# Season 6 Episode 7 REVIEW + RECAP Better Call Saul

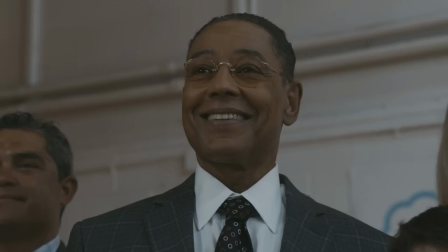I love the consistency in seeing this public side of Gus interacting with his local community to build a positive reputation.
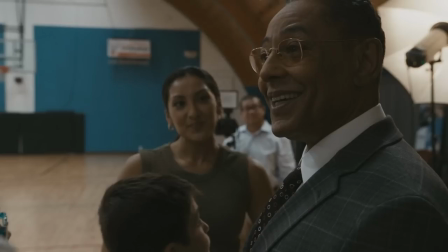This isn't the first time we've seen him do this in Better Call Saul, and he's known for doing this in Breaking Bad.
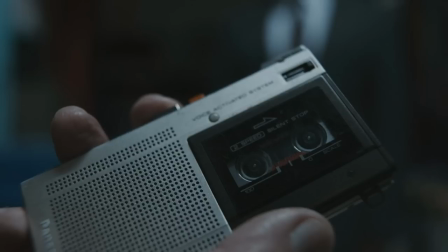Gus breaks away from the charity photoshoot and interview to hear Mike play the recording of Lalo, saying it happened 20 minutes ago.
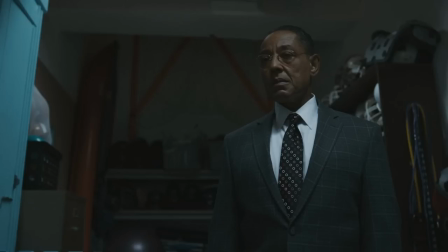This confirms to Gus that his suspicions all season long were true, and that Lalo is still alive.
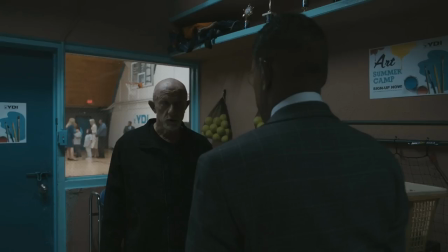Mike says that Gus needs to cut this charity donation interview short, as there's too many civilians here.
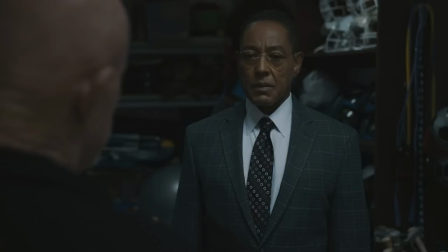Gus tells Mike that there's no way Lalo would attack him here, but Mike asks if he really wants to take that risk.
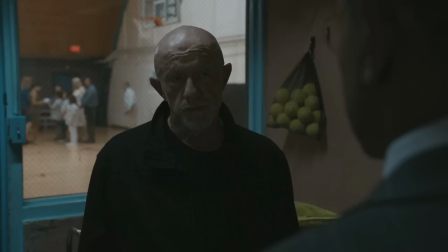Mike tells Gus to drive calmly home, and that he'll have men hidden on Gus the whole way. Mike adds that he pulled men off of all low-priority targets, which is a key piece of dialogue for just a moment.
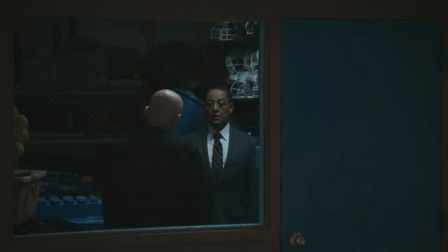Mike says that he has the laundry still covered, but aside from that, all of their men are waiting at Gus's house for Lalo to arrive, which we know from Lalo's perspective is a misdirect.
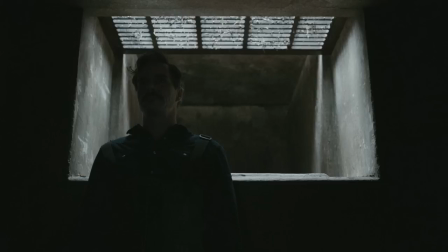This show is really playing into the he doesn't know that I know that he knows game well here in regards to Lalo knowing that Gus knows that he's alive, so Lalo is still using that to his advantage as much as he can to buy himself more time.
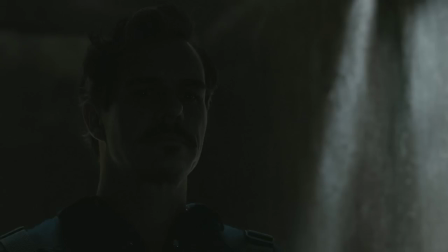Lalo knows that this will only buy him one more night of freedom before Gus and Mike realize that Lalo never attacked, so Lalo frantically thinks of a plan.
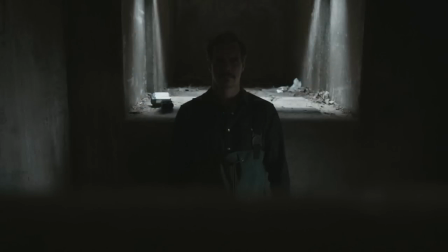He sees a cockroach in the sewers reminding him of Jimmy, and since Mike pulled his men off of all low priority targets,
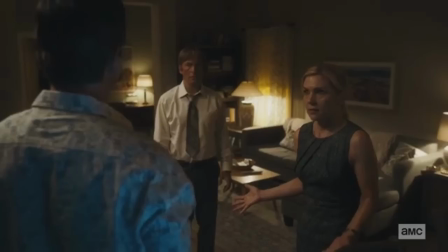this means that Jimmy and Kim won't be protected like how they were in episode 509 Bad Choice Road.
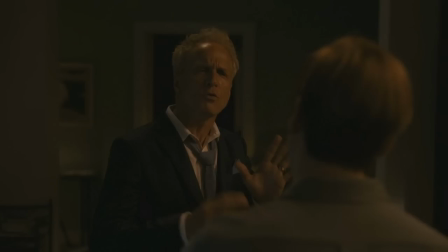So back at Jimmy and Kim's apartment, Jimmy tells Howard that he's drank too much and that he'll call Howard a cab. Howard jokes about the fake compassion that Jimmy is showing and says that he's far from done.
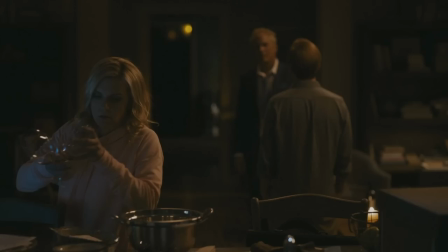Kim starts cleaning up the drink glasses meant for the alcohol and tells Howard that he is done and that he needs to stop and go home. At this point in time, if Howard would have just turned around and left like they said, he could have gotten out of this situation alive and lived another day.
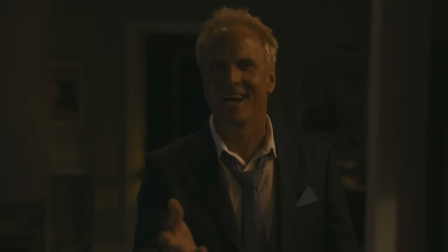But Howard does continue, realizing that they're perfect for each other and that they get off on these cons and schemes.
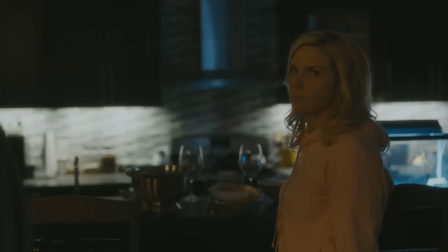You have a piece missing. I thought you did it for the money, but now it's so clear.
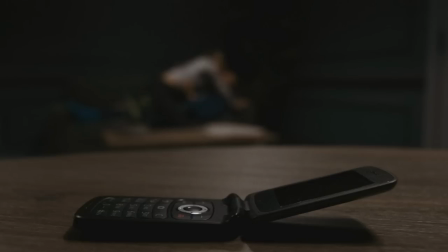Screw the money. You did it for fun. You get off on it.
Howard is 100% right, as I've discussed this multiple times already in other videos. Jimmy and Kim's relationship blossomed after their first cons in season 2, and they usually only ever show affection after scheming and conning, embracing each other and kissing either right before or after a con due to the excitement that it gives them.
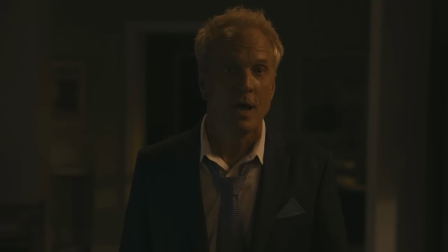Howard goes slightly too far here, saying, I'm gonna make it clear to everyone, because I'm gonna dedicate my life to making sure that everybody knows the truth.
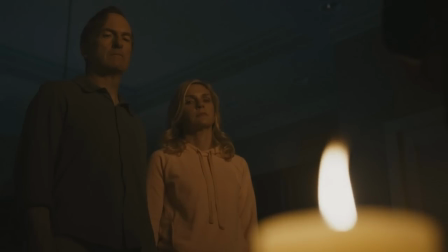Believe it.
Right in this moment, you see the candlelight flicker again, signifying that this is the exact moment that Lalo opened the apartment door and entered the room.
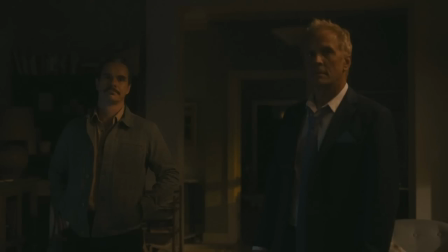Viewers have debated on how much of this convo Lalo heard between Howard, Jimmy, and Kim, and this is the answer. Lalo wasn't standing there the whole time, he didn't hear everything. It's true that Lalo could have heard something from the other side of the door before he opened it, but I don't think he was lingering around, I think that he actually just got there.
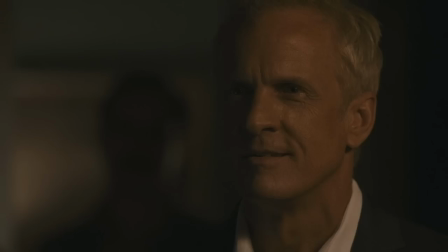Lalo only overheard from this point forward, as Howard tells Jimmy that they can't hide who they really are,
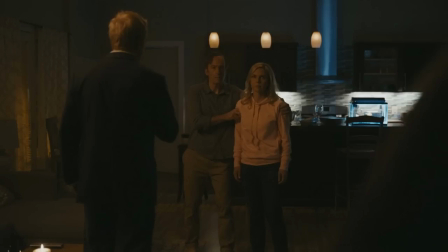and then they look past Howard and are hit with a horrifying realization that Lalo is approaching.
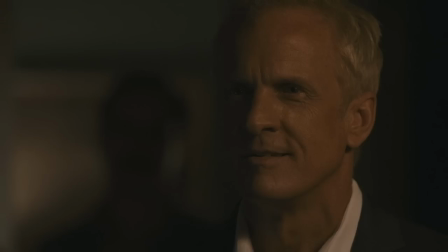I love how we see Lalo's shadow behind Howard before getting the full Lalo reveal,
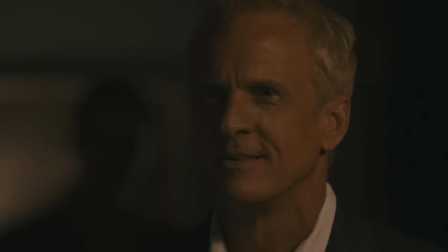but I will point out that we get this uncanny valley with Howard's head and face stuck in the same pose.
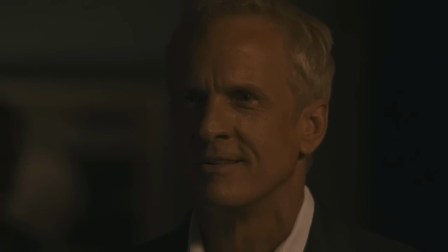It's like they either froze Howard's face here during editing or gave him a slow motion effect.
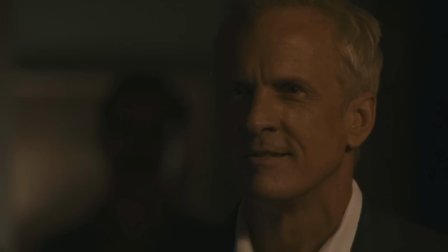I didn't really notice this until a viewer mentioned this to me on Twitter, and our eyes are supposed to be drawn to the Lalo shadow at this moment so you don't really notice it,
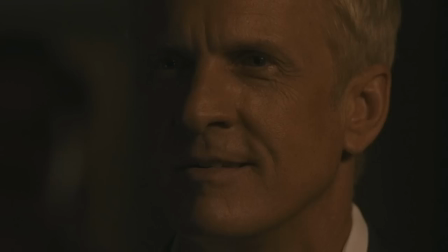but focusing on Howard, it definitely feels odd as his face is stuck in that same pose for longer than a normal pause between sentences would be.
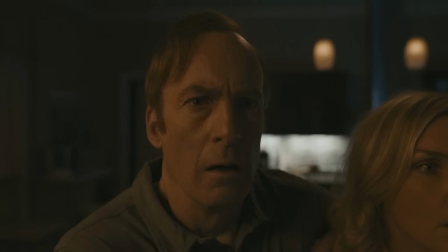Now, I love how horrified Jimmy is to see Lalo, showing all the trauma that he got from the end of season 5 rushing through his body with adrenaline.
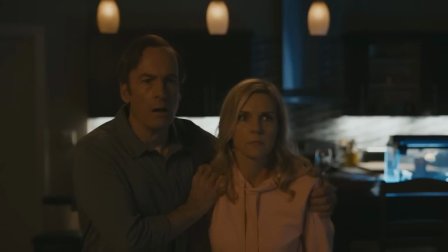Jimmy and Kim's reactions to seeing Lalo are different, since Jimmy thought that Lalo was dead while Kim knew that Lalo was still alive due to Mike telling her in episode 604.
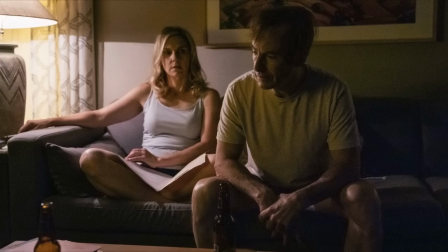Kim never told Jimmy this to protect him from his paranoia and trauma, but also to selfishly keep it from Jimmy so he'd be on his A game and able to focus on the Howard Sandpiper cons.
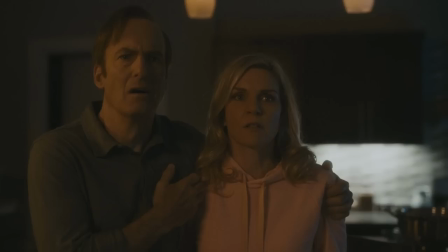Jimmy just says how, with Kim firmly telling Howard to leave. Tom Schnoz confirmed that Kim wasn't trying to cover up Jimmy saying how, and that this just shows their different reactions.
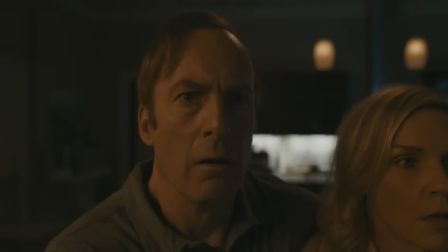Howard? Howard, you need to leave. Howard?